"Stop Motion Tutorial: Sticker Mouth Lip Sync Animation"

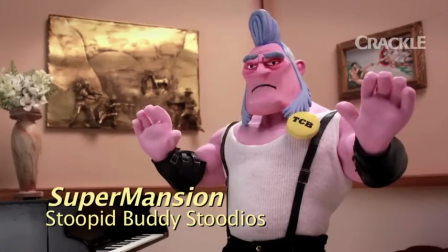Replacement facial animation using mouth stickers has been used in a number of shows,
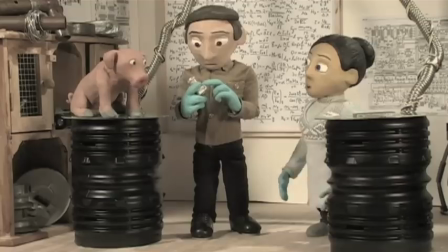and I recently tried it in an 11-second club entry before making use of it on a studio job.
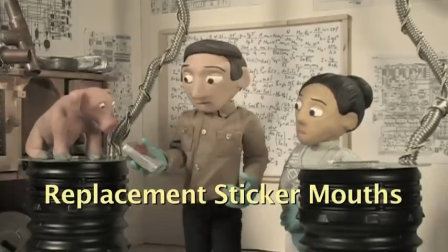This tutorial works through the process of creating the assets and animating in this style.
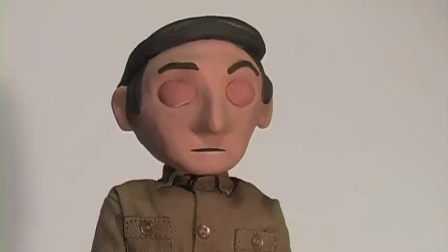Here's what we're going to create.
Well, I think I'm right.
We'll need a hard surface head.
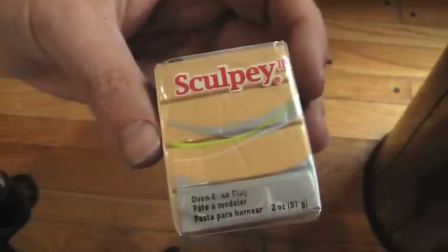I'm going to use Sculpey 3, a colored oven-baked clay.
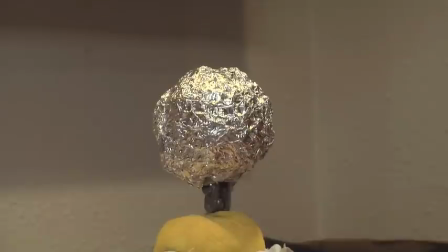You can use a wooden ball for the core of the head, or to reduce the weight even more, I'm using a tight wad of aluminum foil.
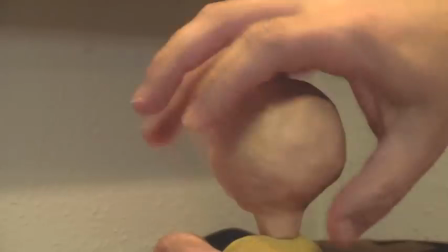The whole head is covered in about a quarter inch of clay. The mouth area is wide and flat to fit stickers.
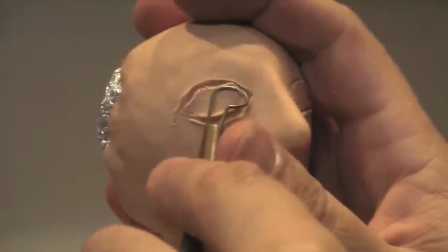Instead of having spherical eyeballs set into the head, I'm sculpting the surface of the eyes onto the face.
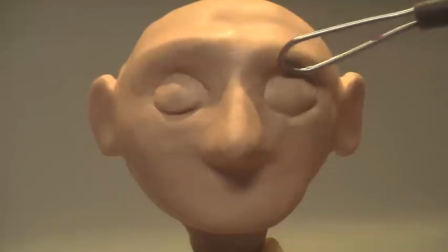The pupils will be stickers. Just make sure that the surface of the eyes and the mouth area are smooth.
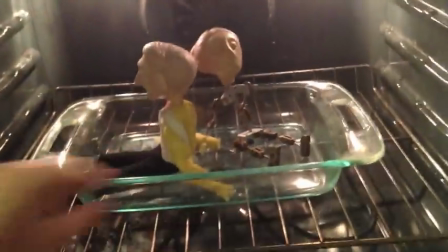It's best to keep the brows in a neutral expression. The head is baked hard, and the wood, foam, and cloth will survive the lower baking temperature.
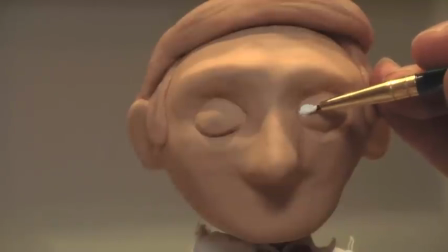The clay is the skin tone I want, so there's no risk of scratching skin paint.
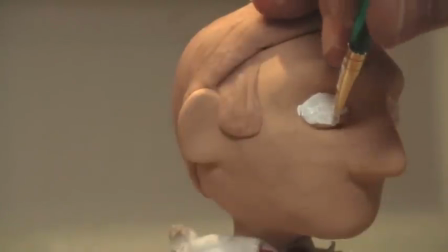But the eyes are painted, and I like to add a layer of clear gloss finish to make them appear wet.
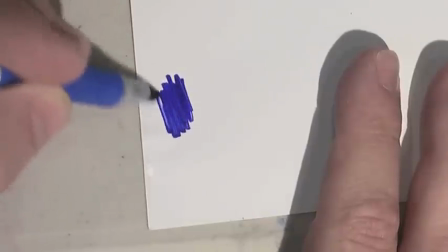To make the pupils, I'm applying blue ink to glossy photo paper, adding a black dot,
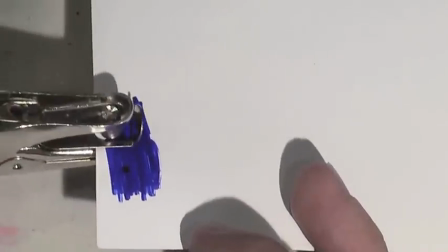and cutting them out with a hole punch.
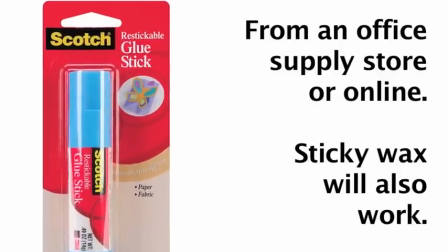To stick the pupils and mouth onto the face, use a re-stickable, or also called repositionable, glue stick, not a normal glue stick.
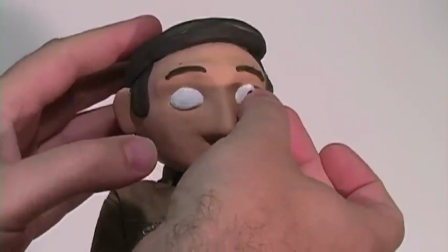This is so once they're on the face, you can slide them around, peel them off, and reapply them even an hour later.
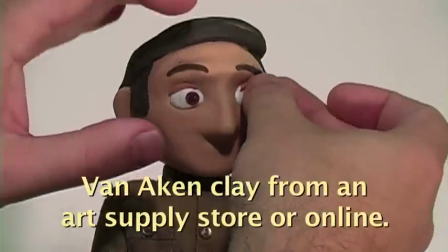I'm making the brows and lids out of clay so they can bend and change as I animate. Now let's make some mouths.
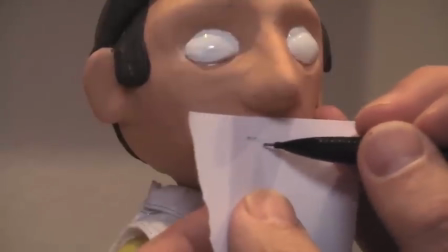Here's a way to determine the basic size of the mouths.
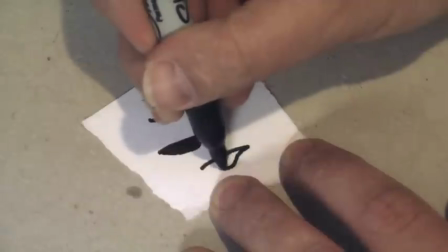To first make some sample ones, draw them on paper that's preferably a little heavier than printer paper,
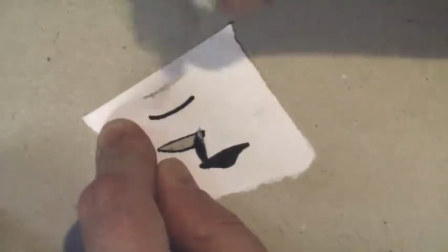cut them out with an X-Acto knife, and stick them on with the restickable glue.
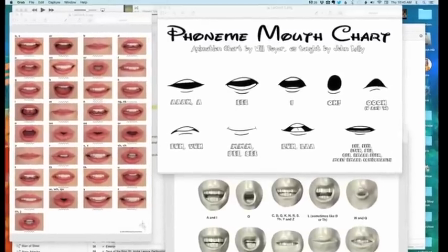We'll need a whole set of mouth shapes for dialogue, and a Google search will turn up lots of charts and reference material.
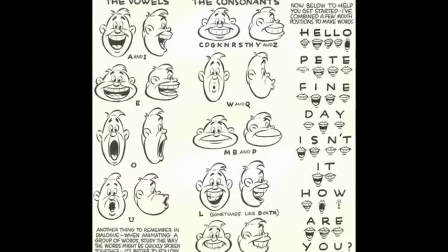I think that some charts made specifically for animation are too exaggerated. People don't pronounce words like that when they talk.
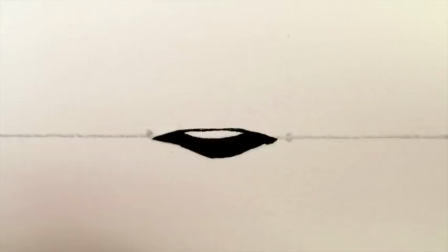I like to make them simpler. When drawing them out, I'm making them about three times bigger than they need to be because I don't draw tiny things very well.
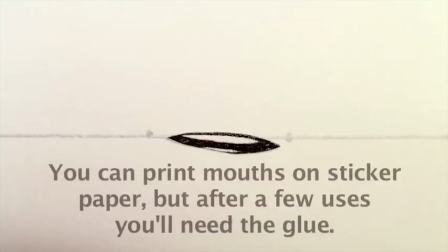Then I use my printer to shrink them down to the right size for the puppet's face.
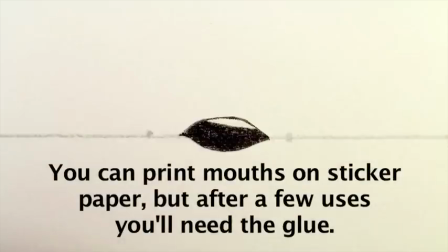Shoot a JPEG of each mouth lined up on a line across the page. Notice that they all have pointy ends.
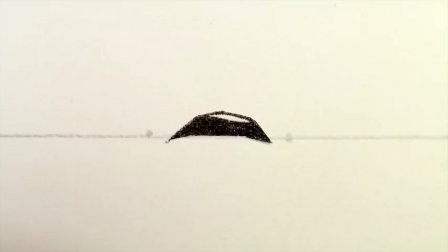Even OO and W shapes are not completely rounded. For female mouths, you can add lips to a copy of the guy's mouths.
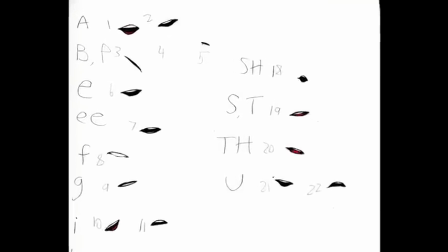The mouths are sorted, labeled, and numbered onto a board. Now for track reading.
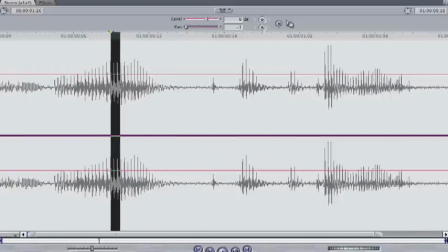Well, I think I'm right.
You need an editing or audio app that can scrub through the voice recordings and preferably see the waveform.
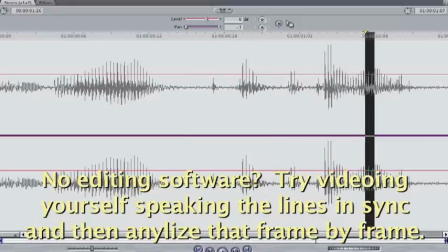Frame through it listening for the changes, first noting when each word starts and then breaking down the words into the sounds they make on each frame.
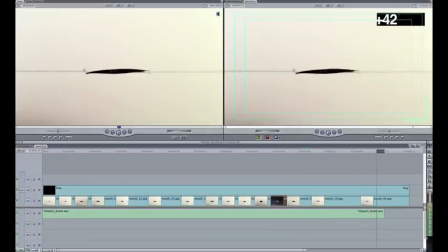Note all of this on an exposure sheet. Load those JPEGs into the editing program and edit a preview of the mouths you chose for each frame.
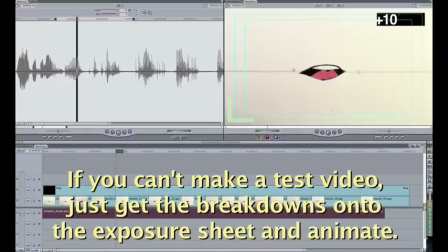Well, I think I'm right. Well, I think I'm right.
That way you know exactly what mouths to use before actually animating the puppet.
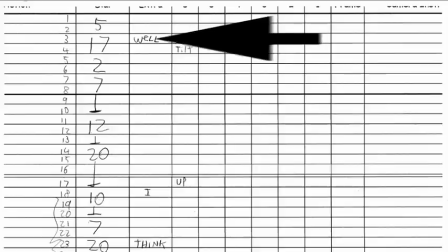Your exposure sheet should indicate the breakdown of the dialogue, the mouth numbers, and cues for the movement of the puppet.
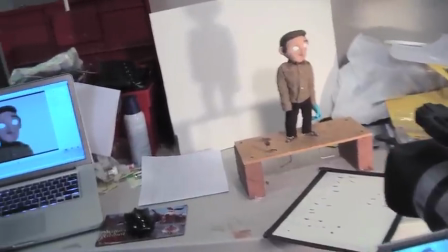Now it's time to animate the puppet. I'm using iStopMotion on a Mac.
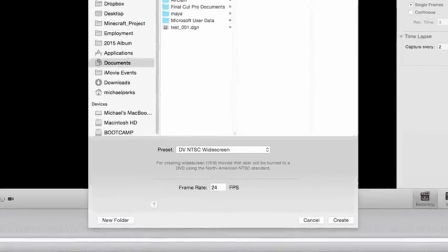I read the tracks with the timeline set for 24 frames per second, So, I'm setting the frame rate here for 24 as well.
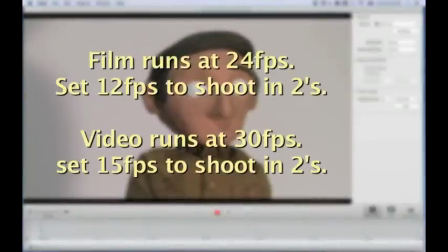If you read your tracks at the standard video rate of 30 frames per second, then set this for 30.
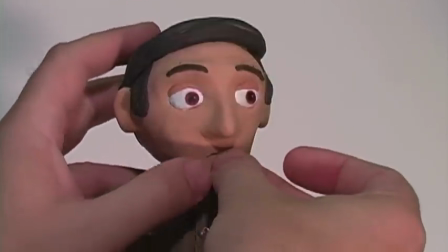Then load in the audio file and set up the first pose with the first mouth shape. I'm going to animate head moves in twos.
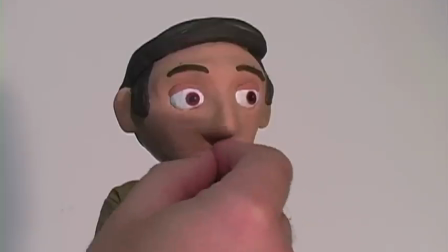That's two frames per head move. So I shoot two frames. Now remove the mouth and replace it with the next mouth noted on the exposure sheet.
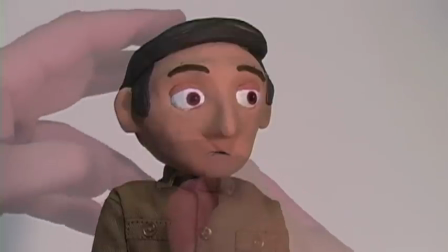Ghosting is very helpful here because you can line up the new mouth with the ghost of previous one.
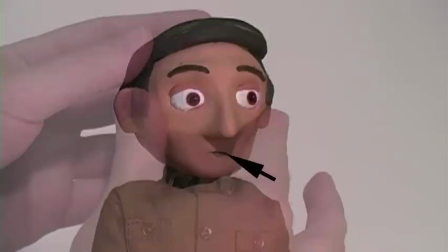Line up the corners of the mouth to make the mouth movement smoother and natural. Move the head only after you're satisfied with the alignment of the mouth.
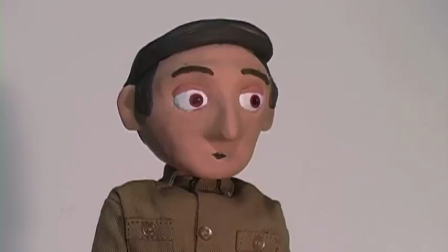If your stop motion app has it, flipping between frames will show if the mouths are lining up nicely one to the next.
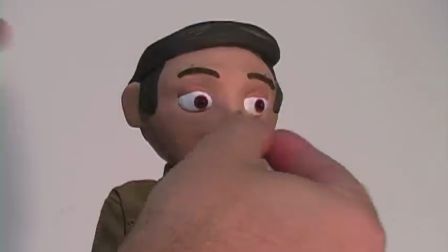Shoot two frames and replace the mouth with the next one. Watch the eyeline as you go and adjust the pupils to keep the puppet's gaze in the right direction.
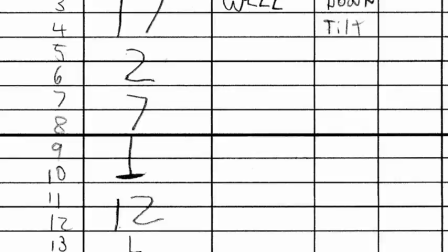Tweezers are good for grabbing small mouths. Sometimes a mouth stays on for, let's say, four frames.
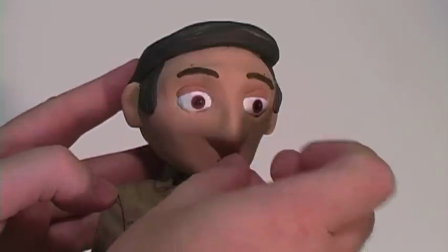So for the first two frames, proceed as normal, changing the mouth first and then moving the head.
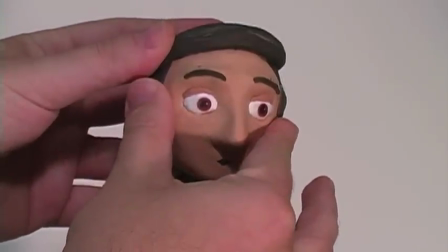Then just move the head for the next two frames. Now here's an instance where we need three frames of one mouth.
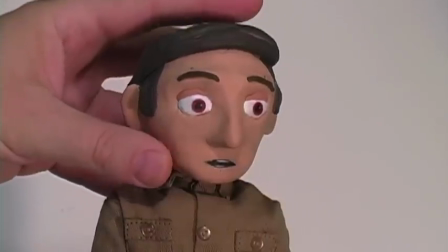So we change the mouth, move the head, and shoot two frames. Then we move just the head and shoot just one frame.
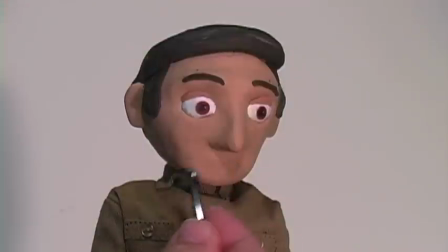That's three frames for the mouth, so now we change the mouth without moving the head and shoot just one frame.
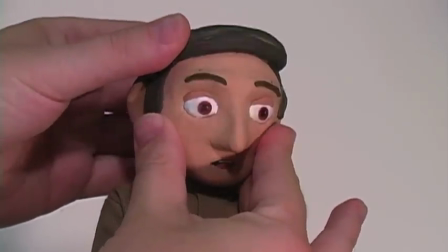Continue following your exposure sheet to see when to change the mouth. Let's see how it's going.
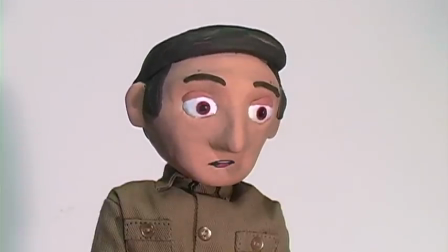That's working though I could stand cleaning his chin more often.
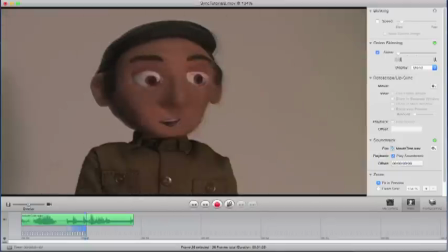So continue on moving the head on every other frame and changing the mouth as the exposure sheet indicates.
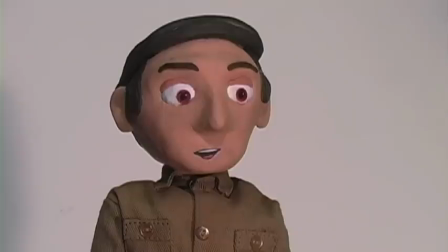You could choose to simplify the process by changing the mouth in twos as well,
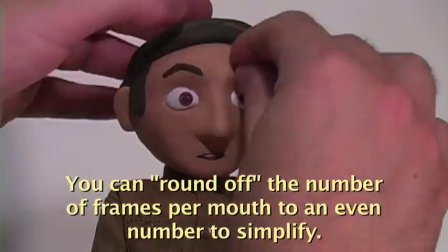or setting the frame rate at 15 frames per second instead of 30. Oh, and it doesn't seem to look good to have a mouth shape on for only one frame.
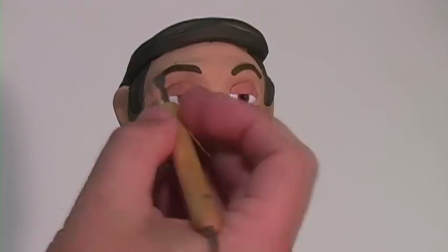It just makes it chattery. For the average blink, I like one frame half closed, two frames closed,
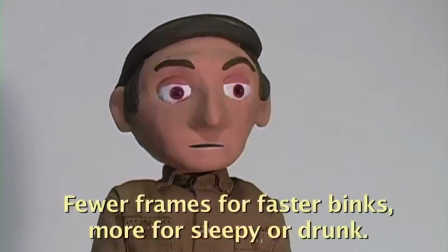one frame half open, and one frame almost back to the open as sort of an ease-app.
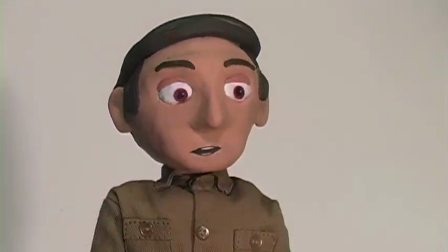So finally, did it work?
Well, I think I'm right. Well, I think I'm right.
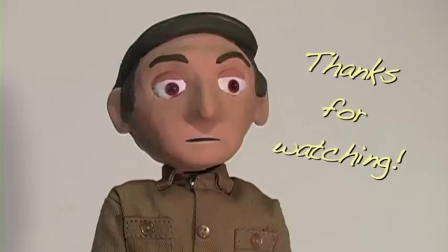It's a question of whether or not it's a style that will work for your project.